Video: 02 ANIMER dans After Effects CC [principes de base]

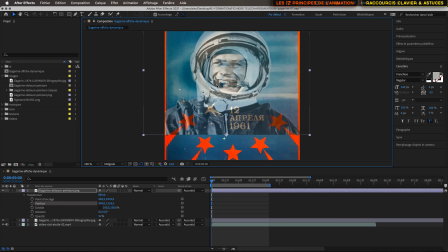[31:15]
Je vais peut-être même tourner mon image. J'aimerais bien qu'il regarde de l'autre côté pour que ça corresponde un peu plus à l'image de fond. pour ça, rien de plus simple ici, l'échelle, je peux la changer mais je peux la changer en négatif aussi
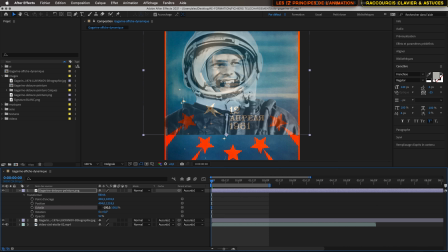[31:32]
c'est à dire que si je mets moins 100 ici l'image va se retourner et notre personnage va regarder vers la droite et là ça va me permettre de le positionner de manière un peu plus précise
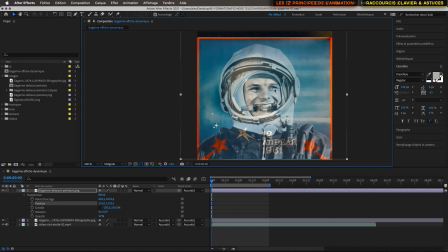[31:48]
pour que ses yeux soient sur les yeux à peu près du personnage qui est derrière en termes de proportion n'est pas trop mal,
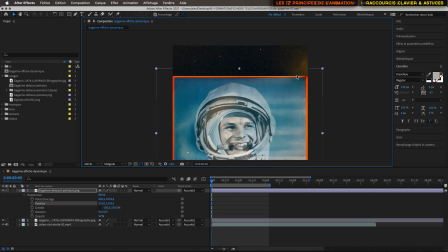[31:56]
le casque est un peu grand donc on peut réduire aussi globalement son échelle avec shift, le déplacer et positionner tout ça de manière un peu plus optimale pas qu'il ait une trop grosse tête non plus
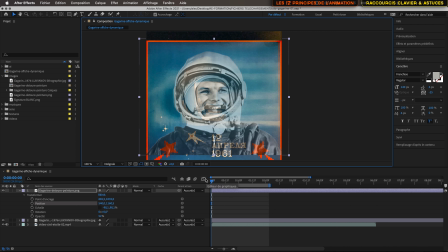[32:15]
ça c'est sa position finale on veut qu'à la fin de l'animation il soit là pour créer cette translation de droite à gauche son entrée dans l'affiche, on va donc créer une position,
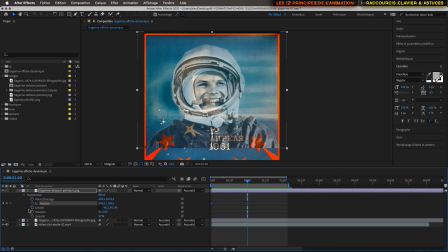[32:31]
une clé de position au départ une clé de position ici à l'arrivée, je vais revenir sur mon image de départ et la glisser hors de ma composition. On a donc une arrivée très lente du cosmonaute
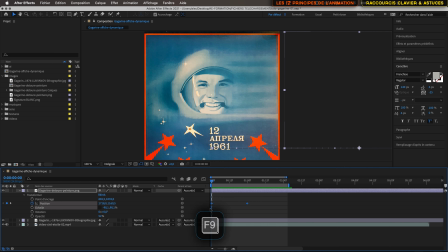[32:50]
mais on va bien sûr accélérer tout ça en sélectionnant nos images clés F9 pour lissage de vitesse en rentrant dans les paramètres ici dans l'éditeur de graphique je vais sélectionner le premier il va arriver lentement au départ et plus rapidement à l'arrivée on va tester
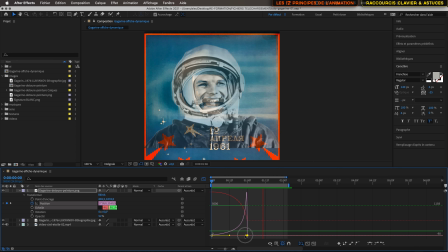[33:09]
on a bien cette accélération alors je vais diminuer un tout petit peu pour que le rebond soit un peu moins fort voilà n'hésitez pas à zoomer dans la composition pour travailler avec un peu plus de précision.
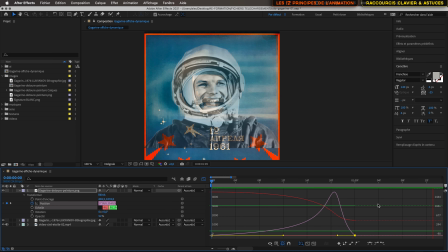[33:28]
C'est toujours bien d'avoir une boucle et une zone de travail réduite pour vous permettre d'apprécier le timing. Voilà, très bien. Et on va peut-être aussi, pour ajouter un tout petit peu plus de fun à tout ça, jouer sur son échelle.
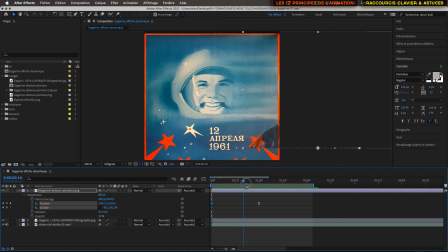[33:47]
Donc mettre une clé d'animation d'échelle. clé d'animation d'échelle à la fin et faire en sorte qu'il soit plus allongé au départ là je dois diminuer puisque je suis en négatif faire en sorte qu'il soit un peu plus allongé alors attention là on voit qu'il y a une partie du personnage qui est visible
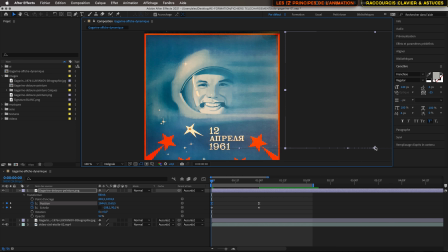[34:08]
donc je vais décaler un peu ma première image clé comme je l'ai étendue il va arriver un peu allongé et se ratatiner sur la fin je peux même décaler cette image là ok
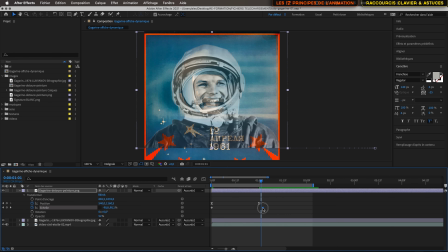[34:28]
je vais la rapprocher un peu voilà c'est légèrement perceptible très légèrement perceptible mais ça
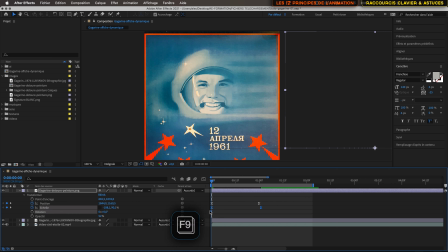[34:47]
peut faire la différence donc je vais sélectionner ces images f9 lissage de vitesse tester en animation et revenir dans mon éditeur graphique et ralentir un peu tout ça pour que on voit davantage sur la fin ouais
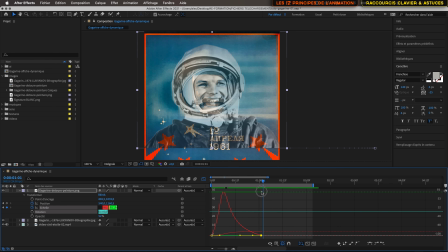alors c'est avant qu'il faut que je ralentisse pour que ça arrive